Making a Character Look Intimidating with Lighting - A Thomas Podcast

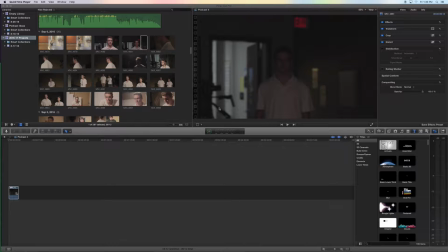[0:12]
Hey guys, it's Thomas, and today I'm going to show you how to adjust the lighting of your clip accordingly to make a character look more intimidating. So right here we have this clip of me, and I'm walking into the light, but with the way we shot it, you can sort of still see me even before I'm actually in the light.
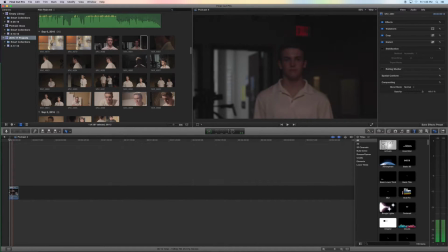[0:28]
So what we're going to do is we're going to clip it right about here, and you'll just go to your Tools tab, and here you can find Tools on Tools on Tools, but we're going to use the blade one, and we're going to cut it right about here.
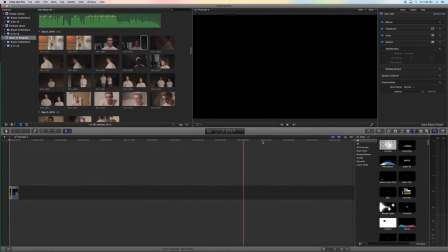[0:42]
And then we're going to select the first half and add wherever it is.
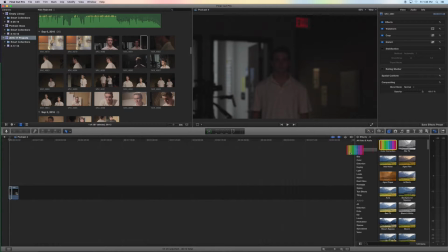[0:49]
Hold on. Add color correction. And we'll go to exposure. And mostly what you're going to want to turn down is the shadows, but also the midtones and the highlights will help a little bit.
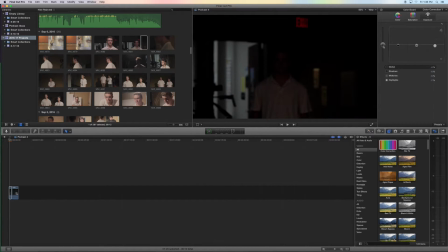[1:04]
But overall, the global feel will, you know, it's just adjust it accordingly to how you like it. I was wearing a lighter colored shirt, so I have to go really dark here. And then, you know, you can sort of not really see my face.
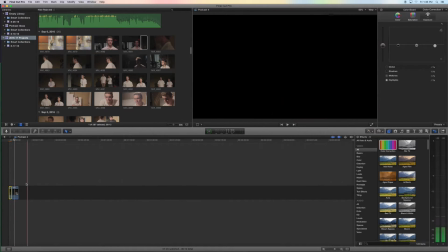[1:17]
And then here, changes again. So we're going to have to add a little bit more of a transition there.
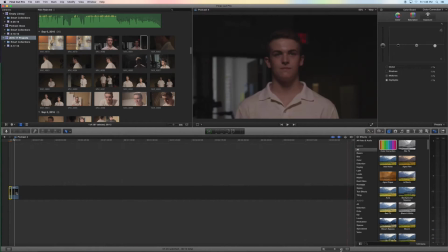[1:24]
So, make that bigger. No, wait, that's not right. So we're going to want to make this one kind of match it, but not quite as dark so you can still see me in the shot.
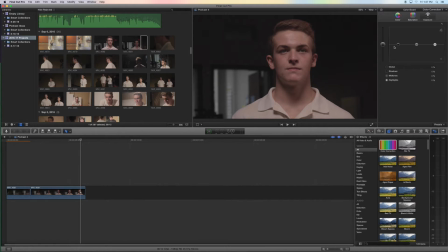[1:39]
So we'll go to the end and turn that down,
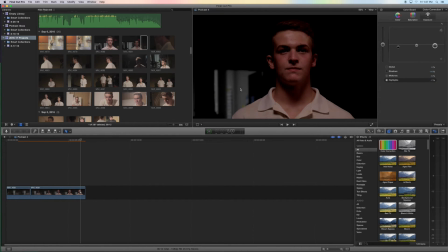[1:47]
turn this one down, turn this one down, and then this one's a little bit darker than this one,
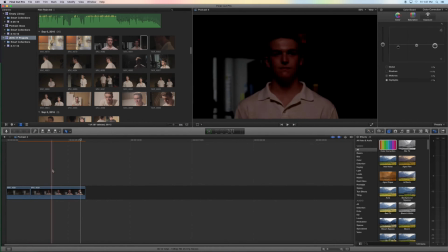[1:54]
but the fade is seamless, so that way you can still see me in the end, but in the beginning you don't. All right. Thank you for watching.